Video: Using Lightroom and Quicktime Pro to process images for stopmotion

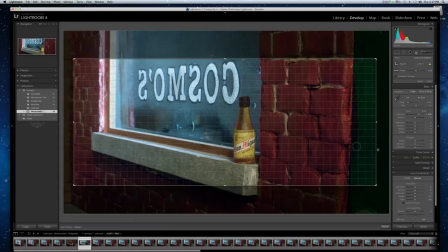8:14 I'm gonna go ahead and, like, say for instance, you don't like this dark door over here.
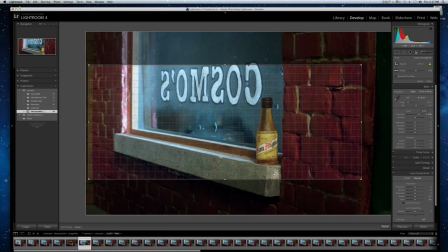8:22 Just do that and it's gone. Now, I happen to like this little drip down here, so I framed it
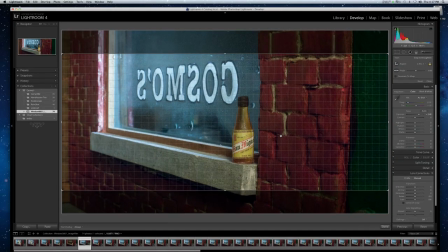8:32 like this, I believe, and pushed it up like that.
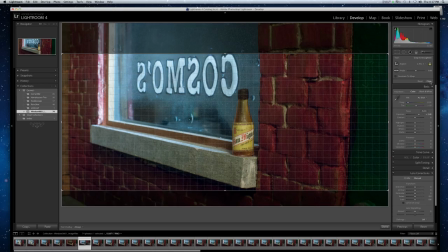8:37 Okay, now when you've got a frame the way you want, click the close button, and it shows you just what you've got.
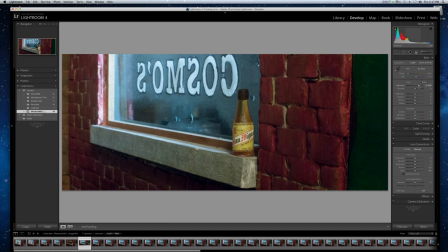8:43 That looks pretty nice. It's kind of light. Now you can mess with the exposure, contrast,
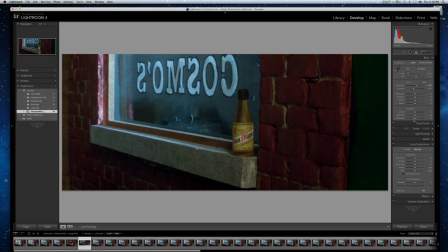8:54 highlights, shadows, whites, blacks, etc., etc. I'll just give you a quick idea what these do. Lighter, darker, highlights. Make them real bright, real dim.
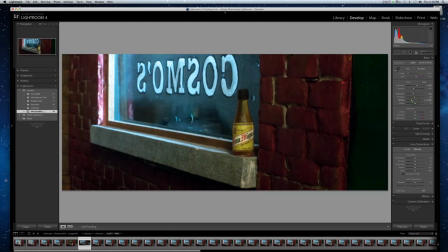9:10 You can adjust whites, blacks.
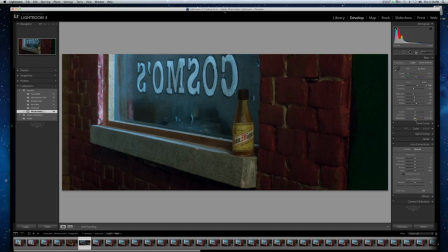9:18 Anyway, you can also adjust your color down here with the saturation control. You can go all the way to black and white if you want. You can desaturate a little. You can oversaturate a little for a cartoonish look.
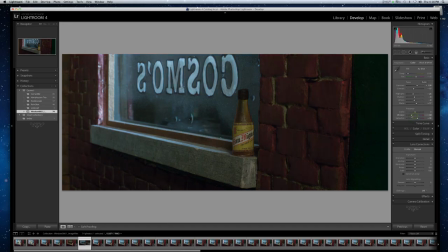9:35 Your color vibrance button, that's something similar to saturation. I'm not sure what the difference is, but it is somehow different. I'm going to go for a somewhat undersaturated look here for a nice 70s type of a feel.
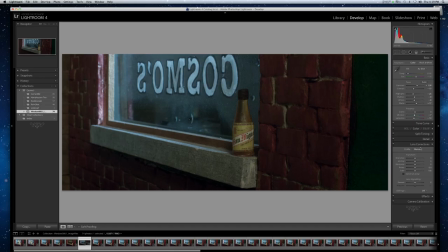9:52 Something else I want to show you is your lens corrections box down here. you can distort the image,
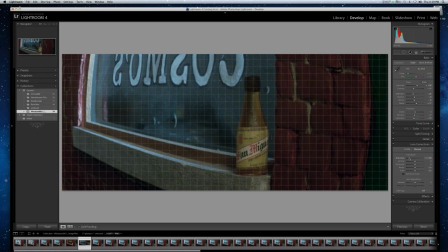10:03 make it look like I shot with a fisheye lens, or if you did shoot it with a fisheye or the really wide lens,
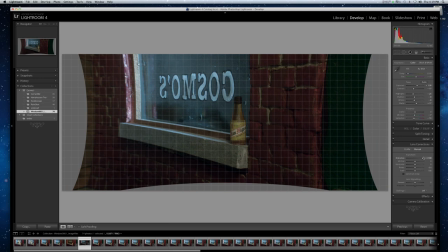10:11 you could undistort it, or you can go the opposite way if you want. I don't know that there is any lens that does that,
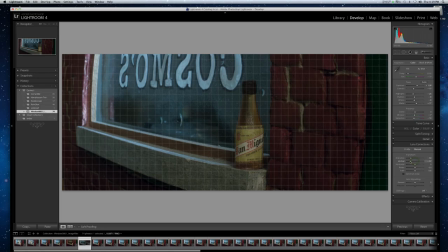10:18 but you can pretty much do whatever you want with it. You can also play around with vertical and horizontal axis, get all kinds of crazy effects. You wouldn't want to do something like that very often, maybe for a really crazy character,
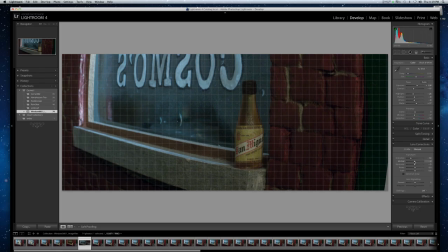10:34 maybe a dream scene, maybe something at the beginning of the movie for a, you know, a weird effect or something.
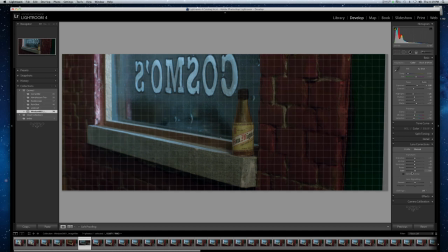10:43 Get these pretty close to zero here. One thing that's neat about this is you can rotate the picture. If you didn't get a frame quite the way you want, you can come in here and adjust that. That's pretty neat. Okay. And once you move your cursor out of this box, you lose the graph and you can really see what you're working with.
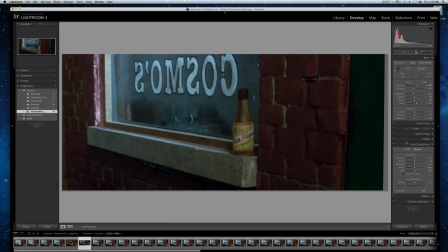11:01 All right. Let's assume I've got this all set up the way I want it. You're done developing. You have to sync, though. Make sure everything's selected.
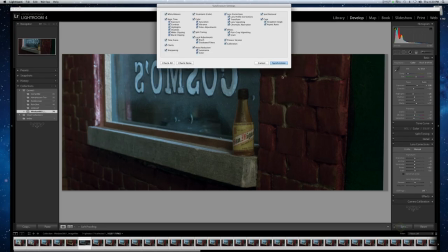11:12 Your sync button comes up. Click it. Make sure these are all checked. Synchronize.
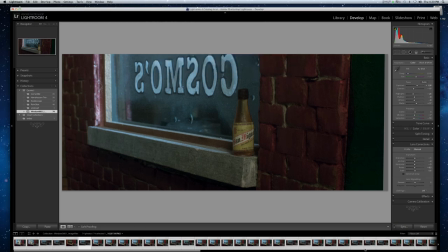11:17 Watch them all change across here. Okay. Now you go into your library module, which is where you import or export. You're going to export these.
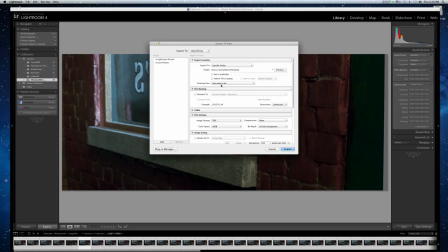11:30 Now here you can... There's all kinds of choices in here. You can pick a folder. I'm going to create a folder on the desktop. Desktop. Subfolder.
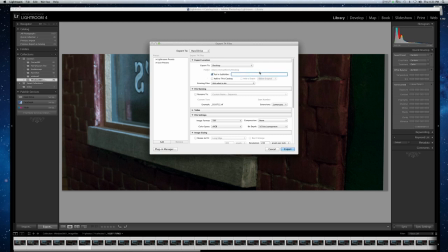I don't know what I'm doing here. I've never done one on a desktop before. I like to go with file settings. I use TIFF because JPEG is compressed.
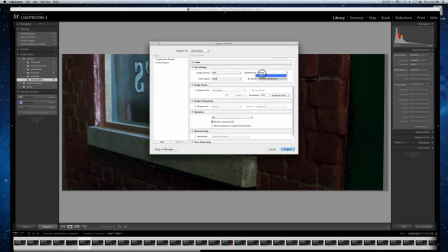12:06 You don't want to use compressed file. TIFF, compression, none, color space, sRGB, 16 bits. Image sizing, you can resize the images if you want. I'm not going to resize right now. I'm going to leave them full size. I don't use sharpening. Don't worry about metadata.